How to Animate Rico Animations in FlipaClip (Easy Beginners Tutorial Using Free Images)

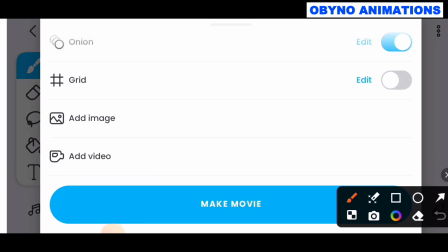Okay, so guys, I'm going to add the third image now.
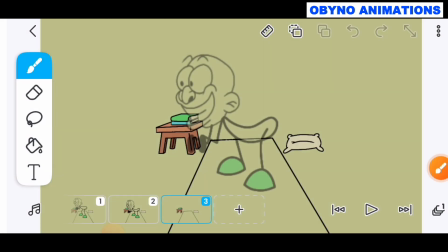So I'll click on that add image icon over there for me to add the next image. Okay, so I will select the image I want to do. You can see that I'm doing pose to pose animation. Okay, I'm doing pose to pose animation because of all the dancing movement, all the poses.
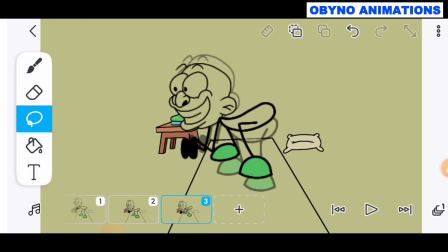I already got the images available, so I'm just adding the in-betweens, to make the animation smooth.
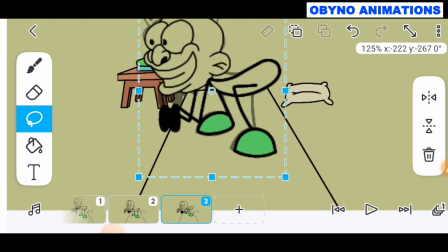And this thing works very well if you are into 2D animation. Frame by frame, pose to pose is exactly what you need.
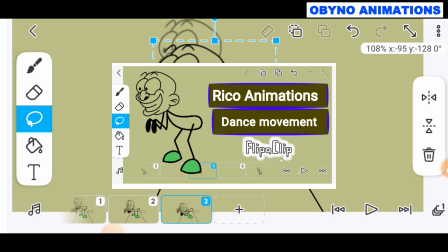And also we apply squash and stretch a little bit.
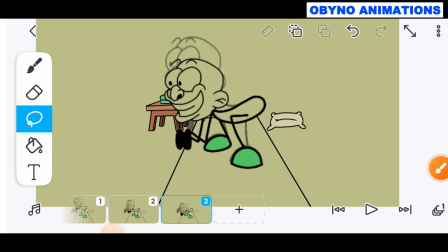A quick reminder, if this tutorial is helping you, please like this video so that more people can see it.
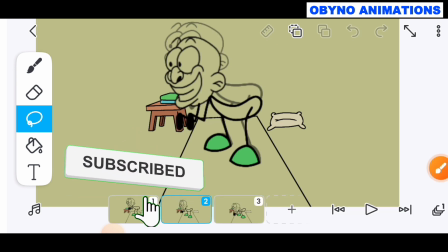And if you don't want to miss free animation like this, make sure you subscribe to this channel and follow this page. I post new tutorials every week, okay, and you are going to love what is coming next.
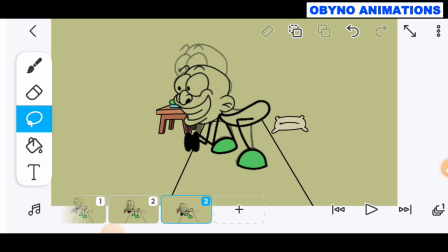All right, let's continue. So I'll keep on adjusting the character movement like this in order for me to get a very smooth animation.
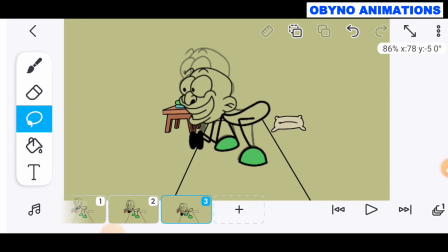Now you see that this animation I'm doing now is just basically I'm just adjusting the movement, okay.
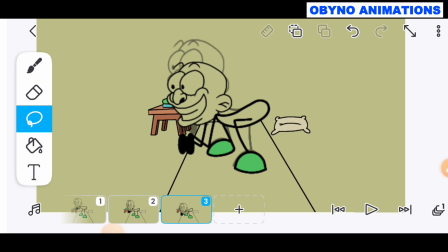But if you want to like learn how to create animation moves, how to design cartoon characters, how to add actions, okay, I recommend you join my animation class. So in my animation class I will teach you privately, step by step, okay.
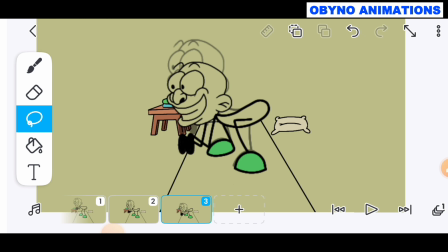Even if you are using a phone or laptop, okay, I will show you how to create your own animation content. So use the link in the description of this video to join my WhatsApp channel and contact me about my animation class, okay.
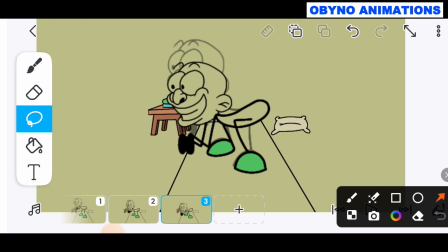Or you can drop a comment, I'm interested, and I will send you the link to join my animation class. So I'm going to click on that plus icon for me to add the next frame. So in this next frame now, I'm basically going to add a new dance pose.
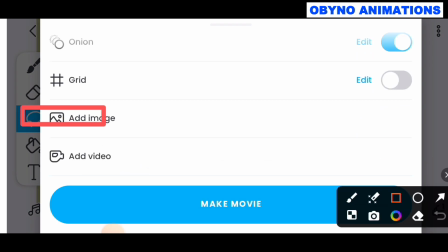So in animation, what you need is for you to gather up enough poses, okay.
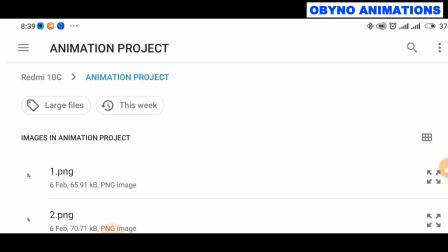Once you have your poses right, just be adding the poses and then ensure that all of them, the legs stand in the same position.
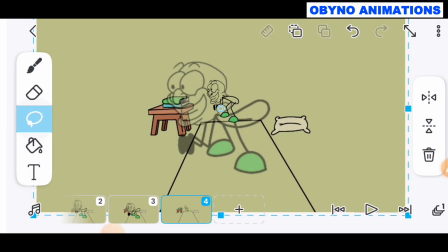That is how you get a very smooth animation. So as you add the image, then use your lasso tool to kind of scale it up. You see, I use my lasso tool to scale the character up, and you can see that in the head we added squash and stretch.
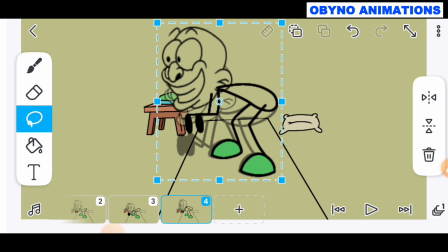So as you animate, always add different animation principles: squash and stretch, exaggeration, anticipation, solid drawing. So all these things is what makes your animation come to life. So but everything you are doing, make sure that the character stand on the same position.
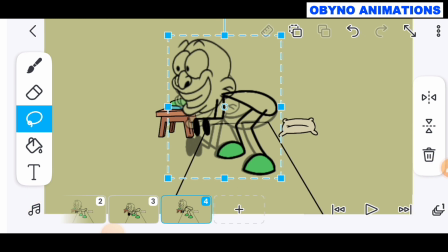So if you do this thing like this, you will achieve a very smooth animation.
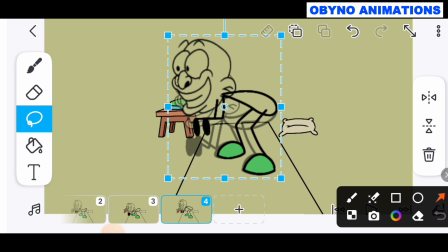So when you want to animate, study the movement. You see that when the hand move, the head also follows the body.
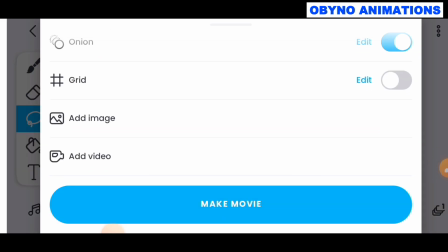So the head is kind of following through the body movement, okay. And your animation, just maybe 5 frames is okay.
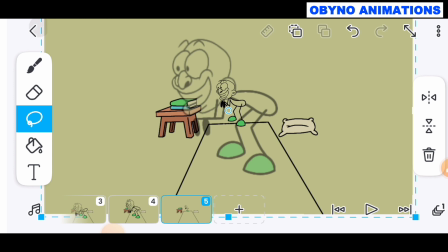Then you will loop the animation, okay, because if you loop your animation, your character will continue to dance without much work again. So looping animation is a very a smart way for animation.
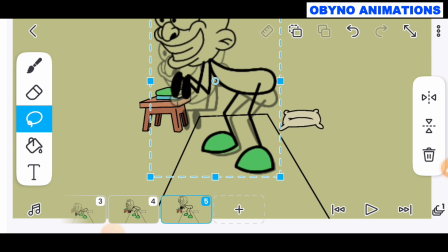So you apply follow through to the hand and the head of your character, and also the body. As the character move in different position, the head is doing follow through, then add some bit of natural movement to the hand,
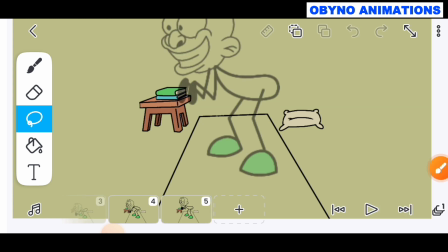okay, so that the animation will feel more smooth and fluid.
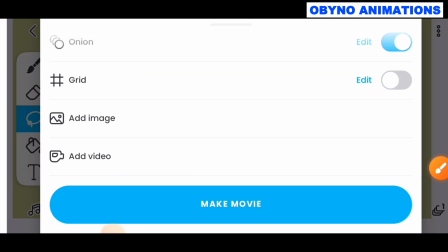And you see how I hang the hand up on the air. So I just focused on the body movement, follow through.
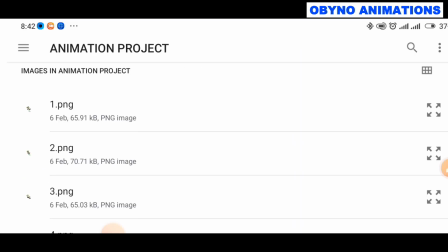That is how you get that natural movement, okay, so that your animation
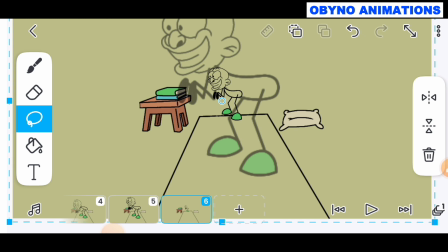will continue and does not look robotic, okay. So now I've added the end frame.
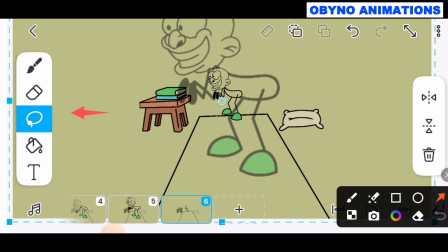So this is the end frame.